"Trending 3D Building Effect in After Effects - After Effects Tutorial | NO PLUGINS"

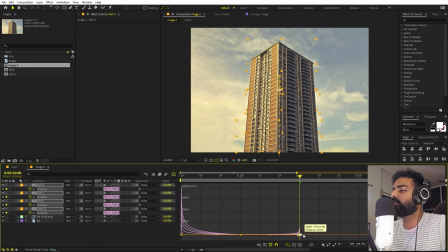And at this one we can have them come back very quickly.
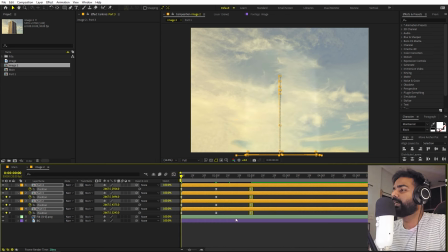Now let's play around with their timing. So we can move these keyframes a little bit closer, and these like a little bit more closer around here.
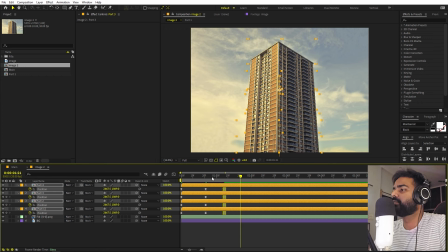Now here you can see we have this very nice building effect.
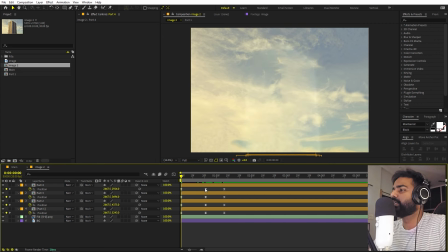On this bottom one, I'm not liking this animation, so we can probably like delete this keyframe, and let's just play around with these two only. So let's press F9 to ease them, and I'm going to just simply animate them like this.
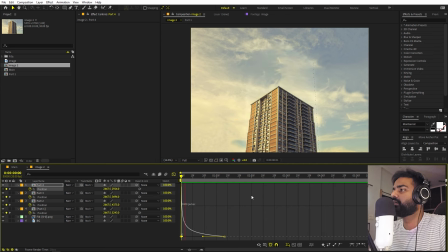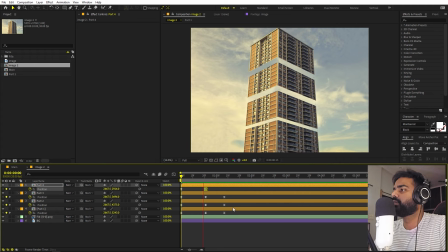Let's just move this to this one. Perfect. So yeah, I think this looks good.
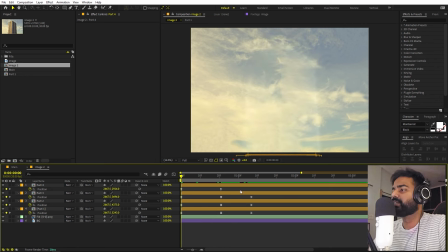Now in order to make this like a little bit more impressive, what we can do is we can have some delay. So we can have this first part like coming in very quickly, then we can have like other parts revealing after that.
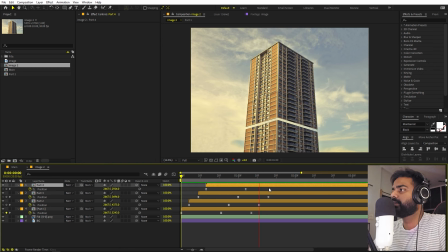So let's just bring them like that, and we can have their ending like somewhat similar. So let's just move all of these to at one place like that.
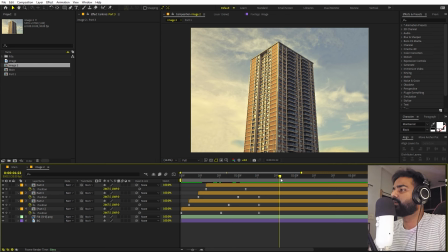There you go. Now I like this one. Now in order to make this like more realistic or 3D, we can fill this gap by simply having some fake 3D depth. So it's actually very easy to do, and for that we can like simply use a shape tool.
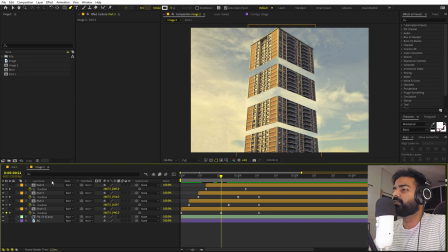So let's select the shape tool, make sure none of the layer is selected, and we are going to like create some rough shapes.
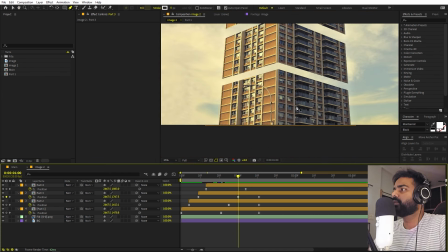So I'm going to like pick some points. So let's just pick the top portion.
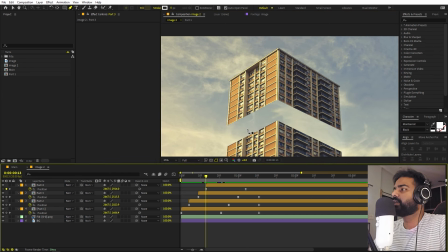So somewhere around here.
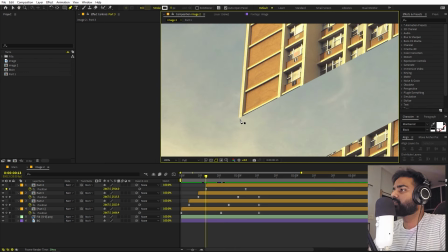Now we make sure none of the layer is selected again, and just click and let's create a rough shape.
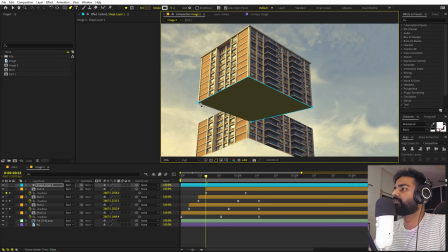Now the fourth point, you can like just simply randomly place it, and after that we can play around with its position just to see what looks good. So somewhere around here I think this looks good. Now we can like place it down below all of these parts like that. Now we can select this and let's just parent it to its respective part.
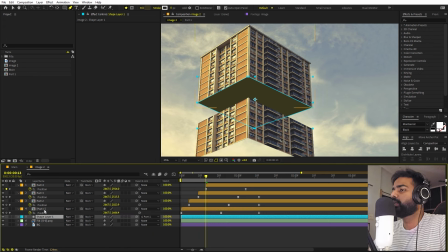So I can parent it to this part one, and let's select this, press Ctrl D to duplicate this.
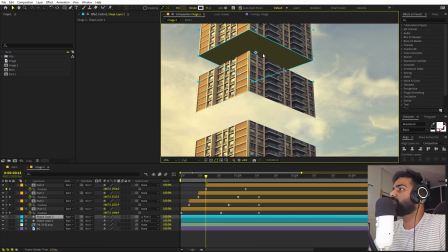Now we can do the same thing over here as well.
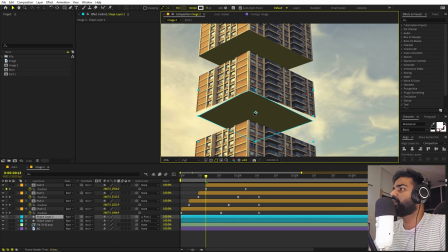So we have this duplicate, just move it to this next part, and after that select the pen tool and just align this shape.
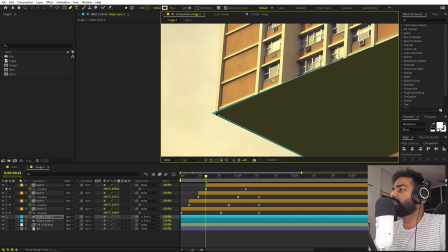Let's align these endpoints.
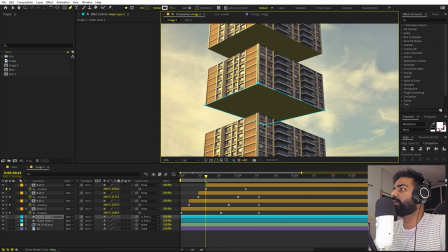Let's align this fourth part to like make it look 3D. Perfect. Now make sure to parent this to the second layer, because since it is parented to the first one, let's duplicate this and we can parent it to the third one, and we can do the same thing.
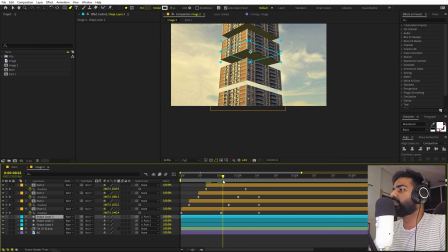And for this one, we can probably like move a little bit ahead. Let's pick this point and let's move this shape down below.
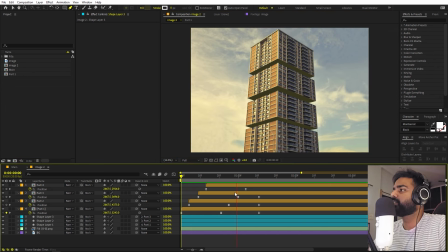Now I have created all of these three parts, and if I press play, you can see that they give us this illusion of 3D depth. Perfect. Now still this is not looking very good because we have to add some motion blur and some 3D shake to this. So let me just quickly do that. But first I'm going to like create one more composition.
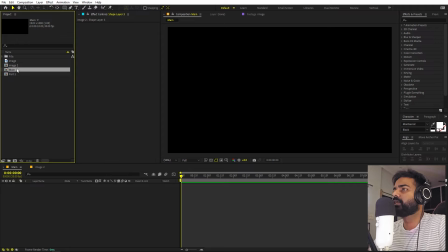So we already have this main, so we can make use of it. So we have this composition image 2.
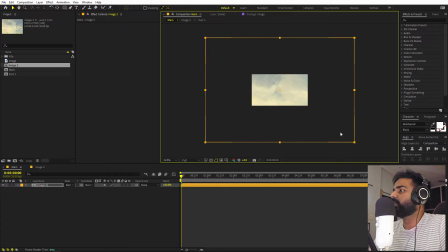We can drag it over here, and you can see that it's very big, so we can like make it a little bit smaller like that.
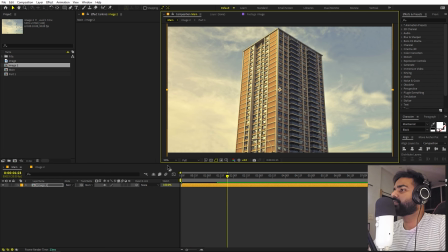Now here you can see we have this animation. Now let's add some shake to this.
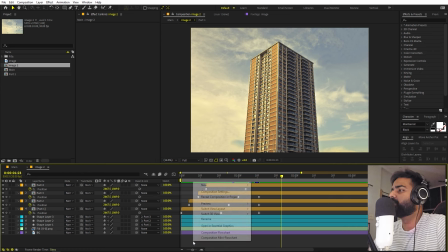So for that we can go inside to this composition back again.
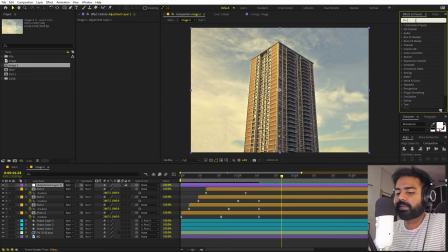Let's create a new adjustment layer, and on top of this I'm going to apply transform effect. Let's drag it onto this and let's apply one more effect. Let's search for slider control.
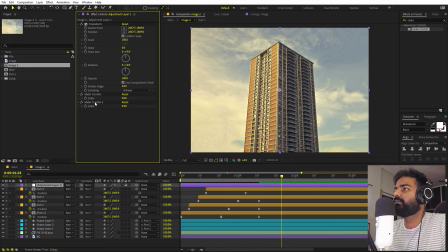Let's drag it over here. Let's duplicate this, and we are going to like basically create a wiggle expression for the positions. Hold on the alt key and click on this position stopwatch.